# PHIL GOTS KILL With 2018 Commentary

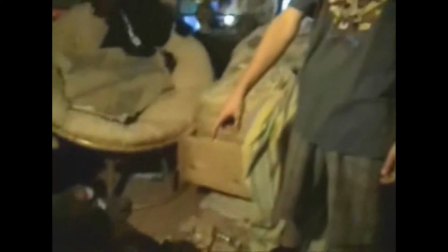So that's where the whole idea has come from. Now, to actually talk about what we're looking at, this is me and Kenny, William Kenny.
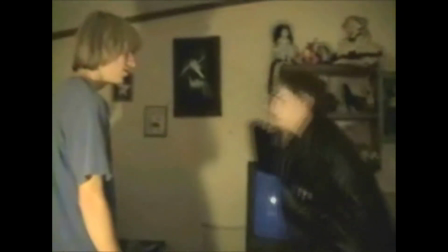And I don't know why I decided to make Phil an assassin.
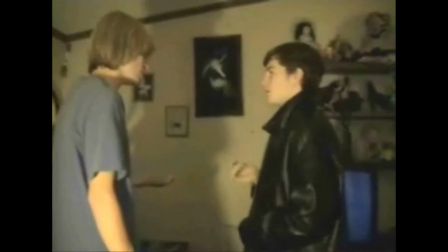It really doesn't make any sense, because he's obviously 16 years old and is really bad at being it.
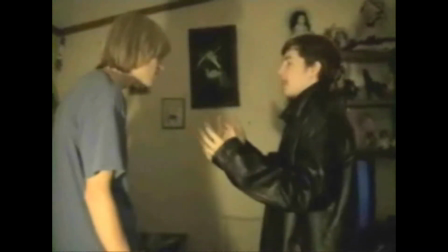But that's kind of the joke of Phil.
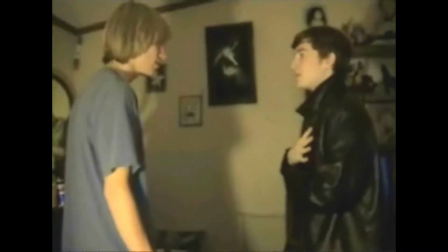The joke of Phil to me is that he is just as stupid as the rest of them, yet he believes himself to be superior.
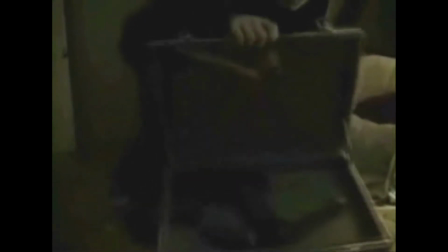He thinks he's this ultimate badass, and yet he's just as dumb as the rest of the characters.
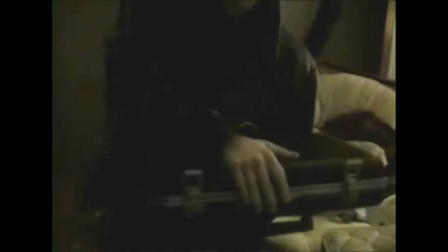Well, he might have a little bit more sense of understanding of what's going on. He knows what a zombie is.
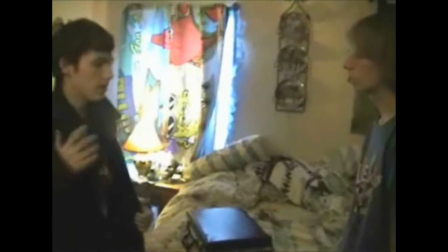He knows how to kill it. He knows, he has this kind of sense of what's happening, but still has
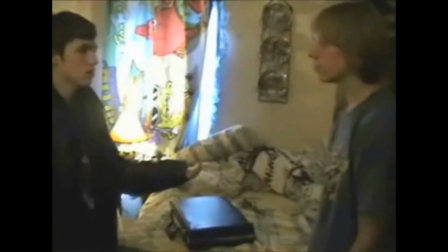pretty much inability of how to handle it.
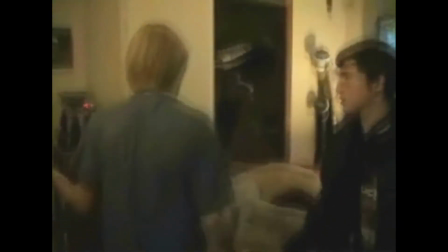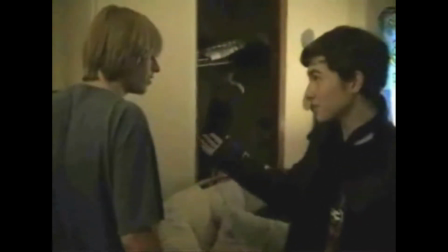So I guess character-wise, this is supposed to be Bob's house, which is Justin.
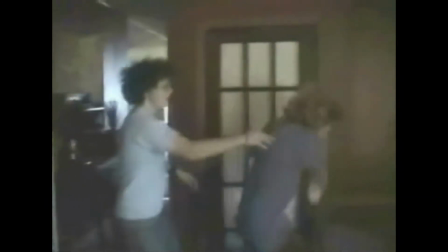He's the one that went away to pick up his girlfriend, which was his actual girlfriend at the time, which is why she's in this movie, essentially.
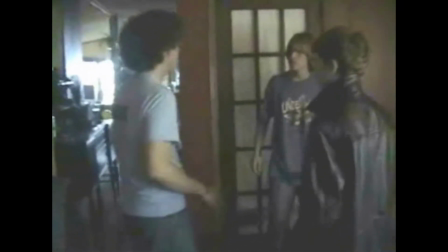But this is also her house. So we filmed here. Actually, we filmed this whole movie around her house.
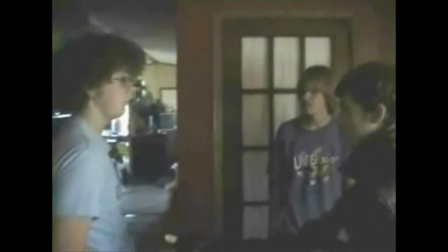So she has a great location for this, kind of away from town a bit.
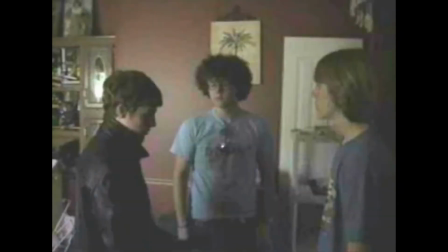And here's Vogie! Yeah, William Vogel.
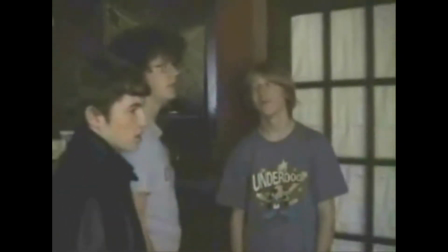He is the first zombie that we see in this movie, and he plays the new character in Phil Gots Kill 2, which you guys will see soon.
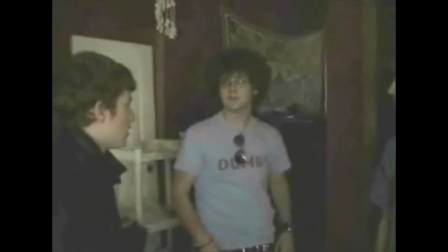Obviously, this zombie character is not supposed to be the same as new character. He plays multiple characters in this universe.
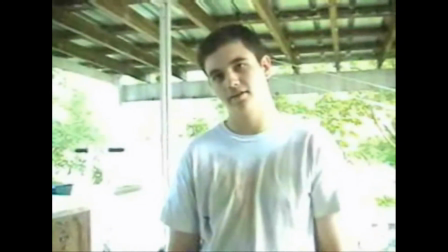So, yeah. Phil Gots Kill. What can I say? Again, like, I don't really know.
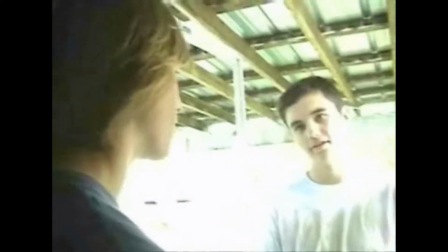Like, the zombie thing came from being a fan of Shaun of the Dead and just wanting to do something fun with makeup and action and stuff like that.
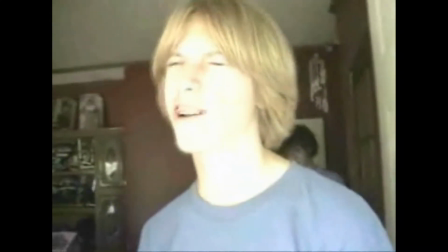But beyond that, like, where the rest of it came from is just out of my 16-year-old brain.
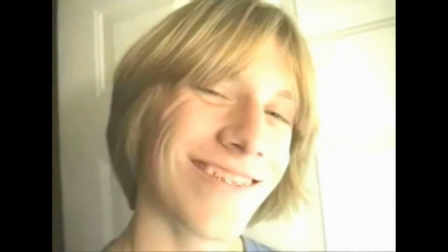And why the Doug theme song plays here, I really couldn't tell you. I just thought it was funny.
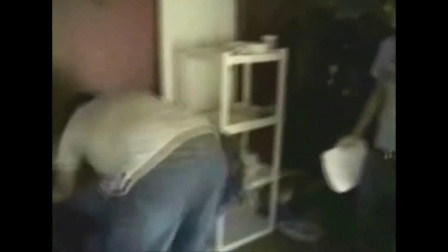So first zombie attack happening right here.
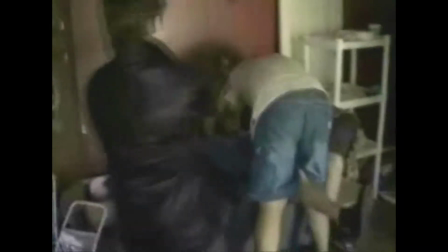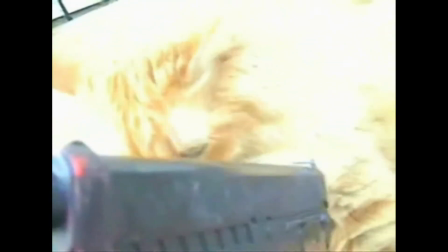This cutaway gag is my old cat that I used to have and dog, Pumpkin and Ginger, so they make their cameo here.
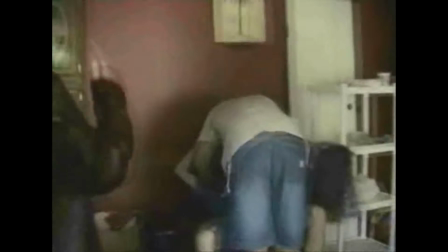And there's also a callback joke to that in Phil Gots Kill 2.
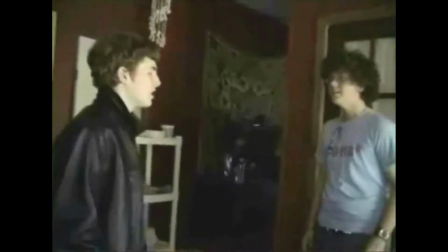I wore that leather jacket a lot as a kid. I really thought it was cool.
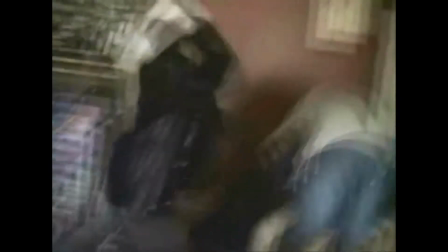I don't know if it is or not. Maybe you can tell me.
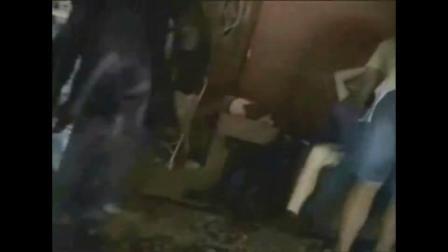This music is also copyrighted. It is from Once Upon a Time in Mexico, actually.
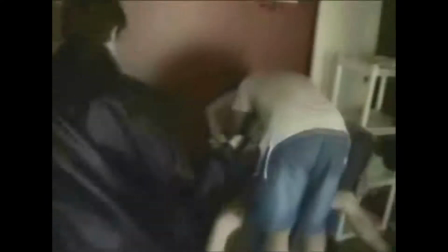Because I was into all those Tarantino and Rodriguez movies.
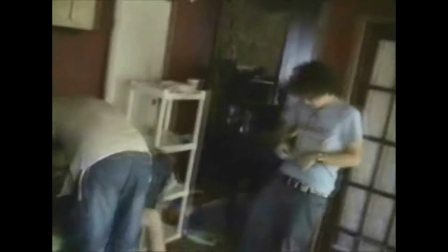I mean, I'm still into those, but at the time, I was kind of like getting into film quite a lot,
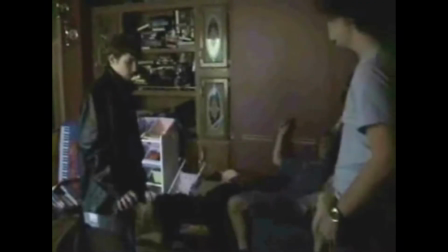and those movies inspired me, so I threw some tracks in from those.
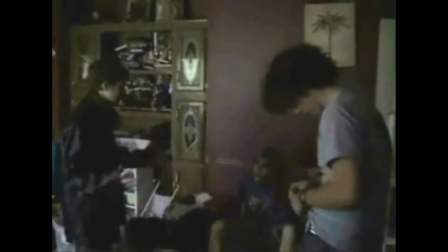You couldn't really see what happened there. It's not lit at all, but I picked up a video game controller and killed the zombie with it,
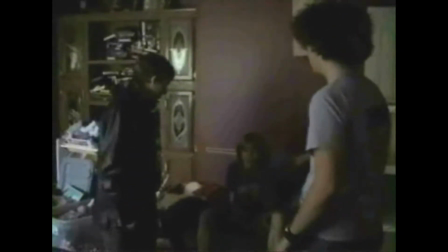so it's supposed to be kind of a funny thing, like they're gamers and I killed them with their controller.
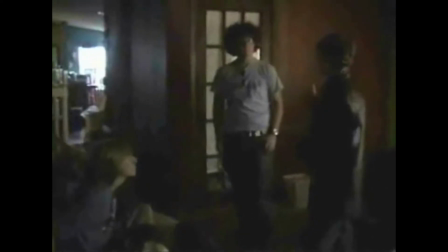It doesn't really work. Not a lot of things in this movie work, but it works in a kind of a charming, I was 16 years old kind of way.
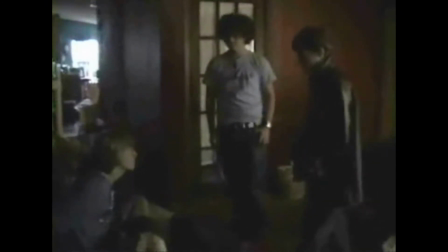So I guess that's better than nothing. Also, it is only like a
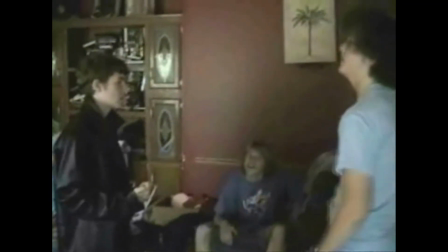35-minute movie, so I guess that still qualifies as a short film, but if you want to call it a movie, I don't know if you can.
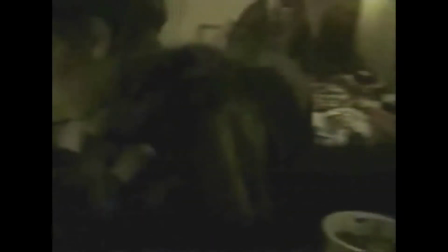So again, back into this horribly lit room. We didn't light it, obviously.
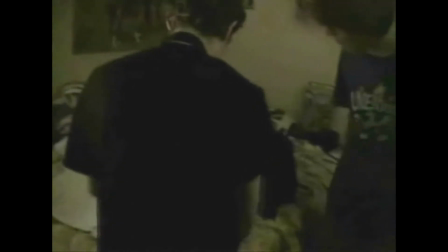We could have at least taken the blanket off the window to let natural light in, but of course we didn't.